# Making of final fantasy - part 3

One of the big challenges with Final Fantasy is that
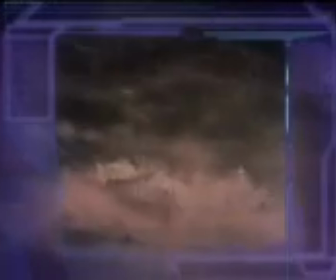(4:10)
we have these phantoms, these ghost-like spiritual creatures.
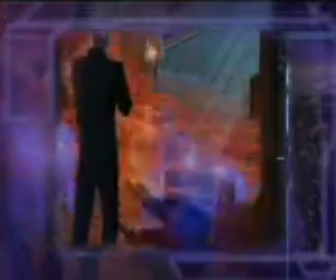(4:16)
Sometimes they are frightening. Sometimes they're like lost souls.
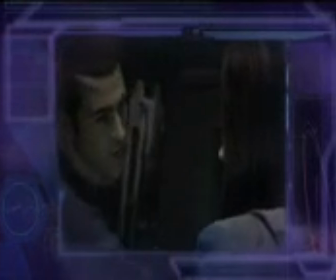(4:24)
Sometimes we need to create voices that are gonna just scare the heck out of you.
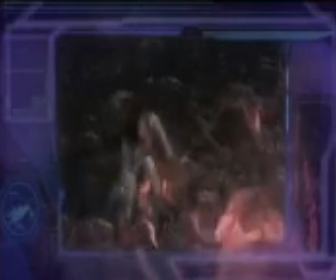(4:32)
Other times we want the phantoms to sound mystical and transcendental and,
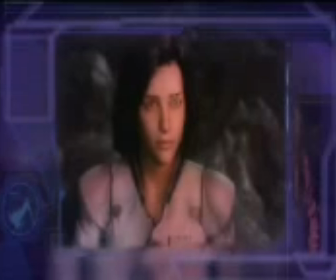(4:39)
if not friendly, at least not intimidating.
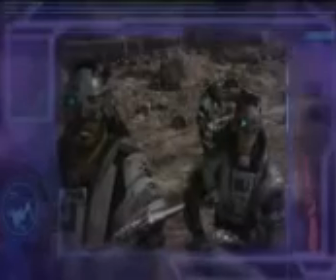(4:44)
I used all kinds of wild animal sounds.
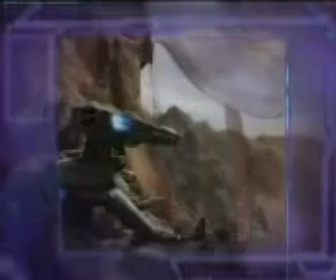(4:51)
I'm using some combination of big cats, like tigers and lions. occasionally bears, often myself. But we take a recording like that and we slow it down so that it sounds like I'm 30 or 40 feet tall instead of 6 feet tall. My name is Elliot Goldenthal, and on this movie I've composed the score music as well as an end credit song.
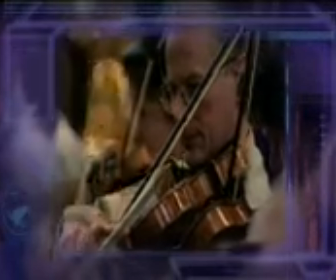(5:29)
The London Symphony Orchestra recorded the score. It was a joy working with them.
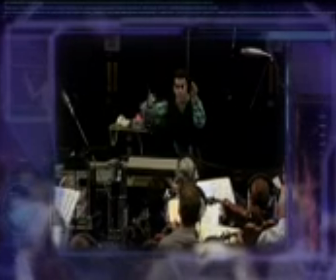(5:34)
It's so amazing. The first time they play it, they get it all right. The second time, it sounds like they've rehearsed it for 2 days.
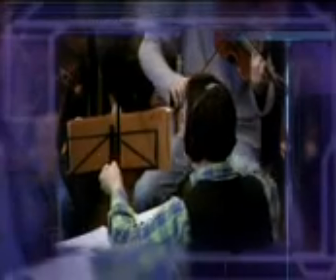(5:42)
And the third time, it's like you're at a concert hall and they've been touring it. You know, it's remarkable. When Aki, our heroine in the movie, focuses on what she calls Gaia, or the Earth Soul,
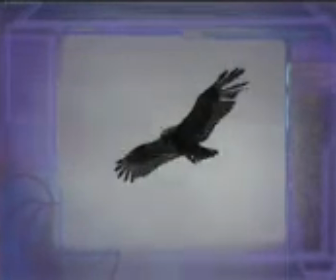(5:59)
in the music I use something that's extremely familiar with the closest human kind of instrument, like a flute. I had ghostly sort of choral things when you see the phantoms sort of
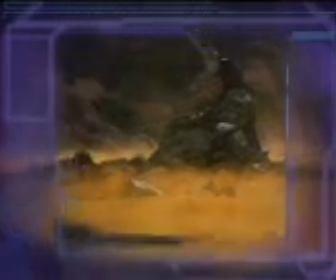(6:14)
merge on screen before you see them totally, so it has this celestial quality to it. When things are very, very violent, I tend to use low brass clusters and
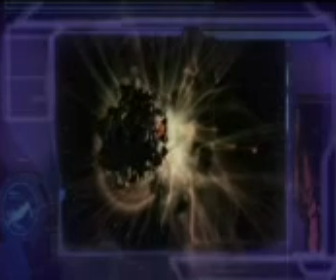(6:26)
Japanese taiko drums playing these very, very absolutely ferocious rhythms. Also, there's a scene where she talks about a death of a little girl.
The fifth was a little girl.
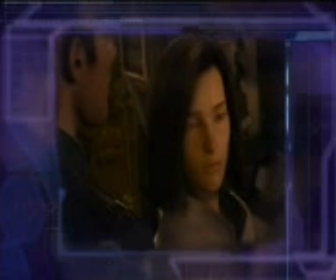(6:42)
Although it's a foreign environment, I chose to use a piano
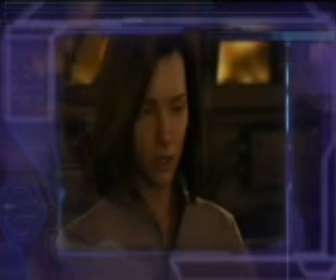(6:50)
to express what I think is a feeling of home. Because when you think of the home, quite often a lot of people have a little spinet piano.
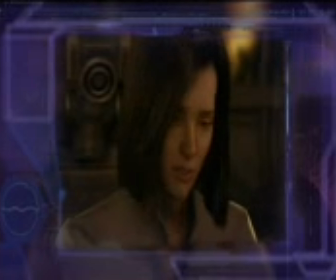(6:58)
They took piano lessons. The connotation then is that this is a very familial,
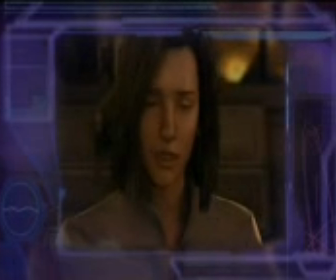(7:05)
domestic thing, even though we couldn't be in a more undomestic place.
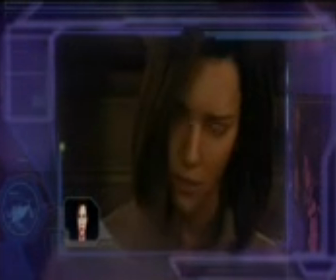(7:12) She said I didn't have to make up stories to make her feel better.
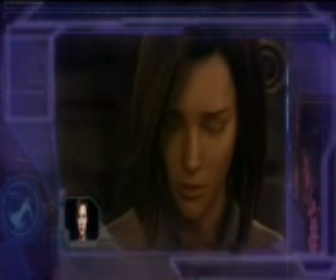(7:16)
So those are the choices that composers make, subconsciously or consciously.
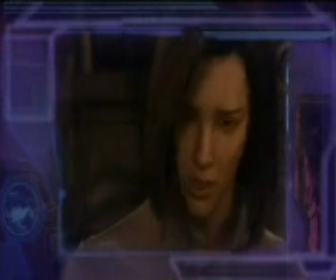(7:22) And ready to die.
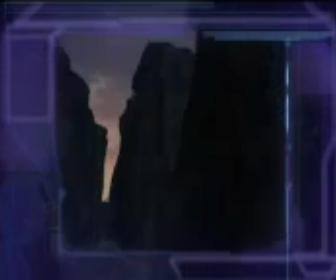(7:26)
The one thing I was most happy with was the last scene, where Aki holds Gray and is climbing out of the valley.
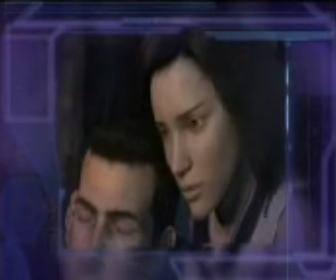(7:32)
What more can be said, as she is desperately burdened by Gray in the morning sun, and sees the hawk, the symbol of life.
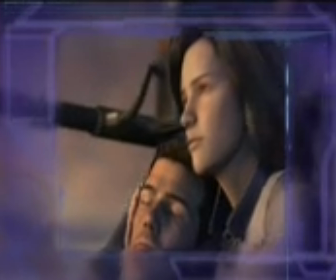(7:41)
In an instant, a stillness arrives. After that, it's Elliot's music, which is the film's theme.
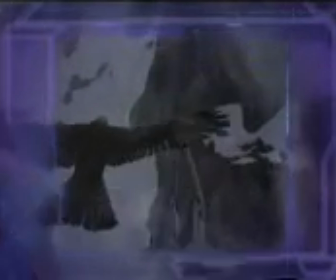(7:50)
From the start, I wanted this theme song to accompany Aki's gaze as she sees the hawk gliding.
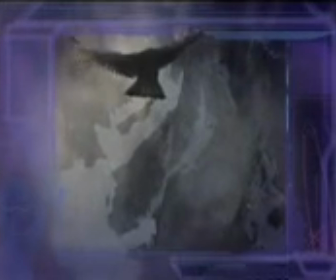(7:57)
But in the end, the way these two elements blended was far better than I could have expected.
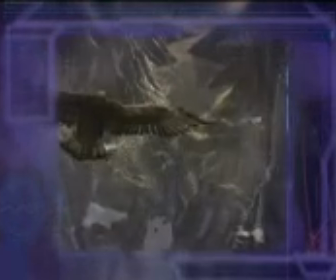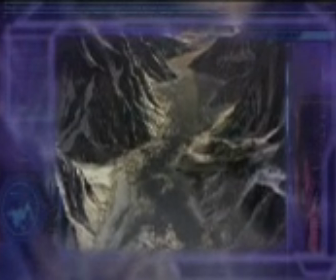(8:08)
It's not so much an episode of entertainment. It's just like a mythical journey.